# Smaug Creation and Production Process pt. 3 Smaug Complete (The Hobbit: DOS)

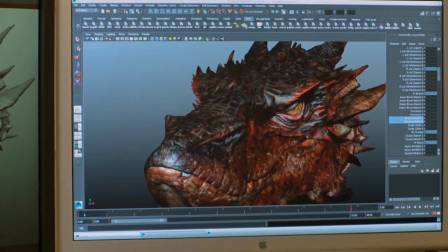(8:26)
We had a lot of animation controls within the facial puppet.
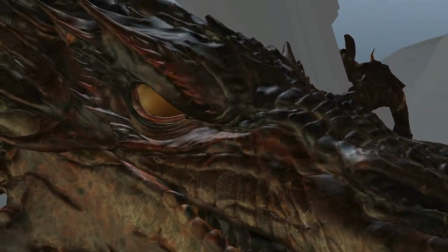(8:29)
His nostrils, all the brow shapes, lots of detail in his eye, his throat.
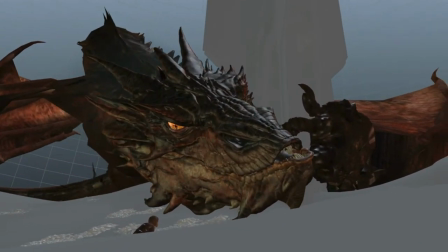(8:36)
His tongue, we felt like his tongue would need to have a lot of detail so that we weren't completely reliant on just lips moving. And every part of the body can help tell the feeling of the dragon. Even things like the spikes on the head, we realized you could use those sort of like ears. They helped with his expressiveness. As he would be angry or whatever, that they could kind of flare out and things, and it was quite a very useful tool.
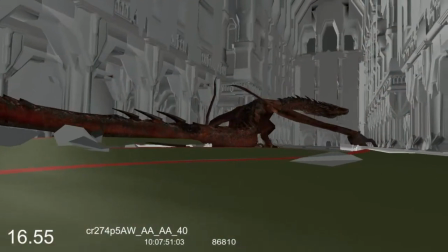(8:58) I think our little game ends here.
We wanted to make him feel big, and more than half of his body length is made up of his tail.
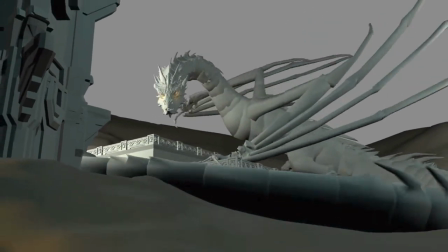(9:05)
The tail can help us tell ideas behind what Smaug is thinking as he's talking to Bilbo.
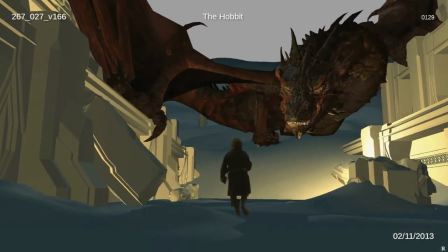(9:10)
There's a couple shots where you can see in the background the tail does a little flick, almost in a playful way. That's something that everybody has seen cats do.
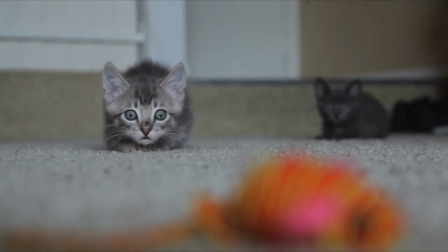(9:17)
They'll sort of lash it around and show their frustration or anger, even if their face and their head is appearing to be perfectly calm.
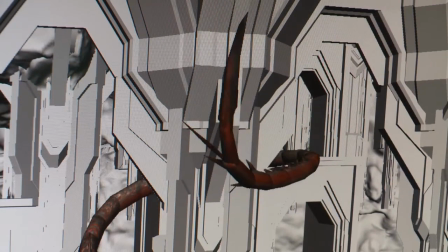(9:24)
All of these things, needing to move the tail in certain ways and the neck and head in certain ways and body,
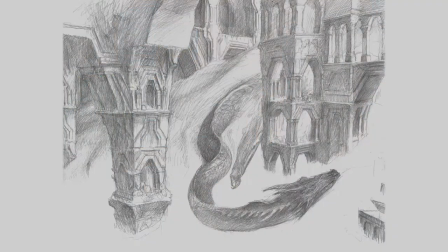(9:30)
helped add to the serpentine quality of him, just sort of navigating through these tiny corridors and crawl spaces. Peter had the idea of him swimming almost through the gold, being able to kind of dive through it and worm his way through it.
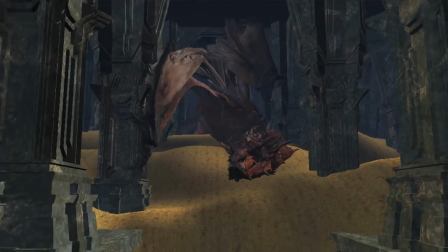(9:44)
Tolkien loved playing with words, so the word Smaug was derived by Tolkien from an old German word,
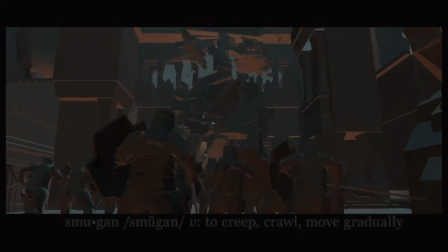(9:51)
which I think is pronounced Smugen, which means to slither through a hole, to crawl through a narrow space. And I would add, it's also the past tense of the Old Norse verb, which hasn't changed very much, smugga, which again means to creep in. So that serpentine aspect
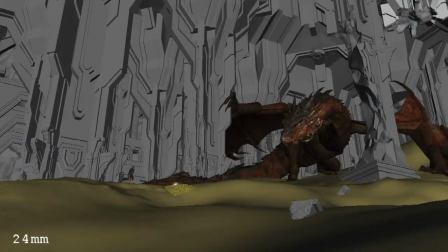(10:07)
is already hinted at, even in just his name.
No, Smaug, chiefest and greatest of calamities.
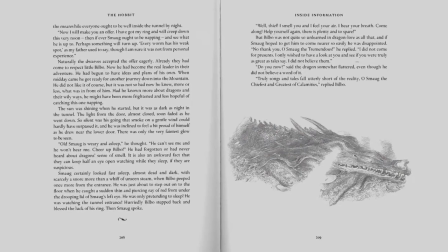(10:14)
We're always keen to bring elements from the book into the film version. And one of the striking things from the book is when Smaug's eye opens,
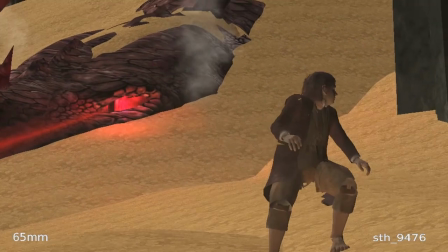(10:24)
Tolkien describes a thin beam of red light, almost like a searchlight.
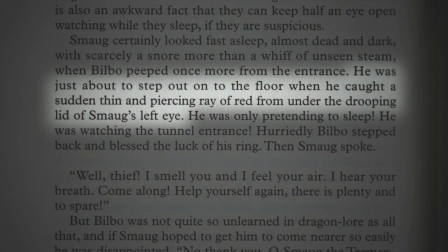(10:30) He was just about to step out onto the floor when he caught a sudden thin and piercing ray of red from under the drooping lid of Smaug's left eye.
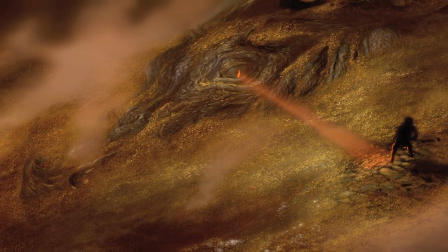(10:42)
So I put that into some artwork. You could see this light coming out and scanning the room looking for Bilbo, like in the old Rankin Bass animated feature.
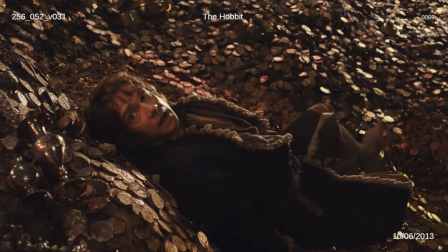(10:51)
We tried to get that to work, and I think everybody sort of struggled with, I mean, what was it, like a laser beam that's coming out of his eye, you know?
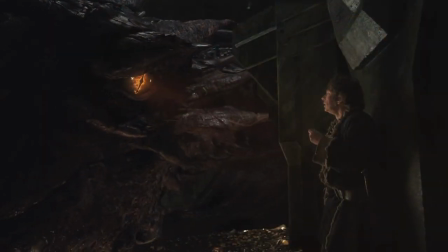(10:57)
It just looked weird. It's a very hard thing to manage, because if an eye becomes a source of light,
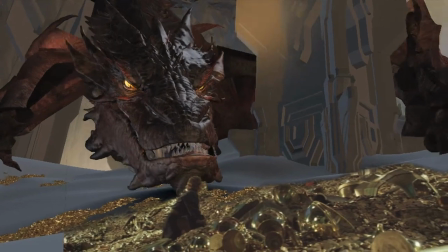(11:02)
it's hard then to get the creature acting, because so much of the acting is going to be in the eyes.
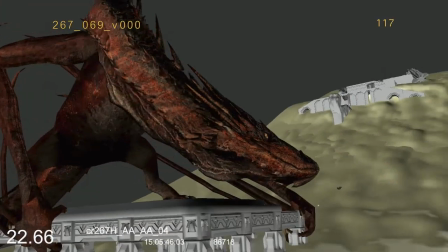(11:09)
Although elements of it did end up in the film.
No blade can pierce me!
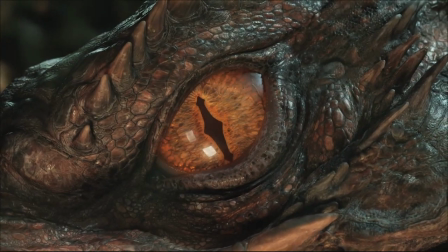(11:16)
Using the eye glow was a way to sort of hint that he's a complete psychopath.
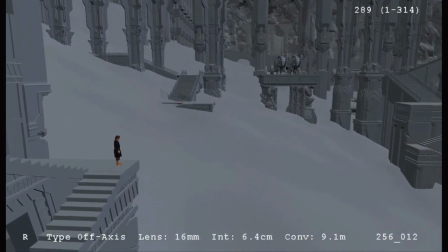(11:24)
As the sequence was being developed, the layout of the interior of Erebor, had columns at fairly even spacings, and Peter was pretty happy with it.
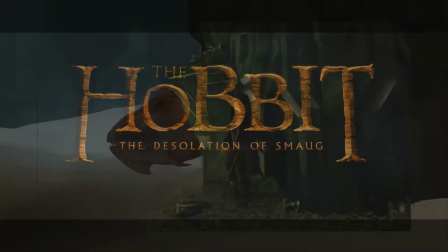(11:32)
It wasn't until we started working on the trailer that Smaug sticks his head around from behind a column and eyeballs Bilbo.
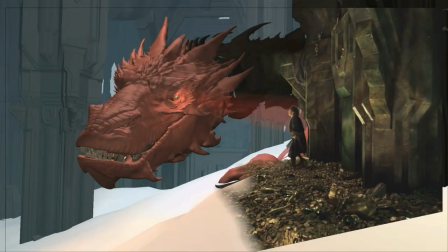(11:38)
Peter thought that he just didn't look big enough, so we scaled up Smaug.
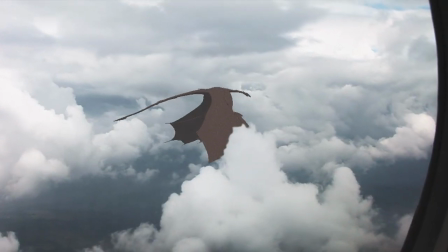(11:43)
I can't remember what the scale factor was, but it was significant. So the scale of Smaug became 2 747s. Much, much bigger than we ever anticipated. Smaug was feeling really crowded now within the treasure room.
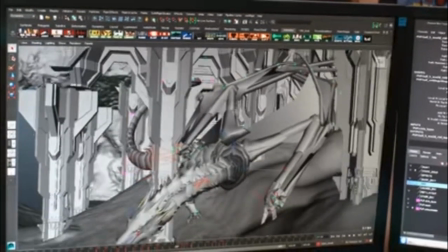(11:58)
So we had to get creative to find ways to make him fit and move within this environment.
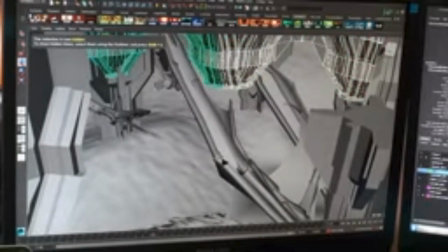(12:03)
And so we removed tons of columns. I mean, he's on rugby pitch size or football field size areas just so that we could get him posed.
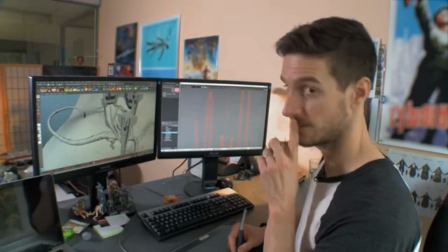(12:11)
You can even see in this particular shot, don't tell anyone, but the wing goes through the column.
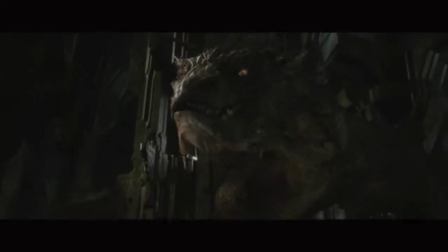(12:17)
But if you go to the camera, you can't actually see that. But it does happen.
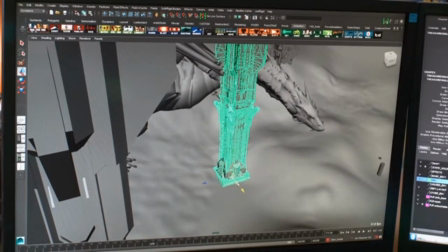(12:22)
That was kind of a beauty of the design of the Erebor treasure room, was if something got too tricky or ugly, we could just get rid of a column.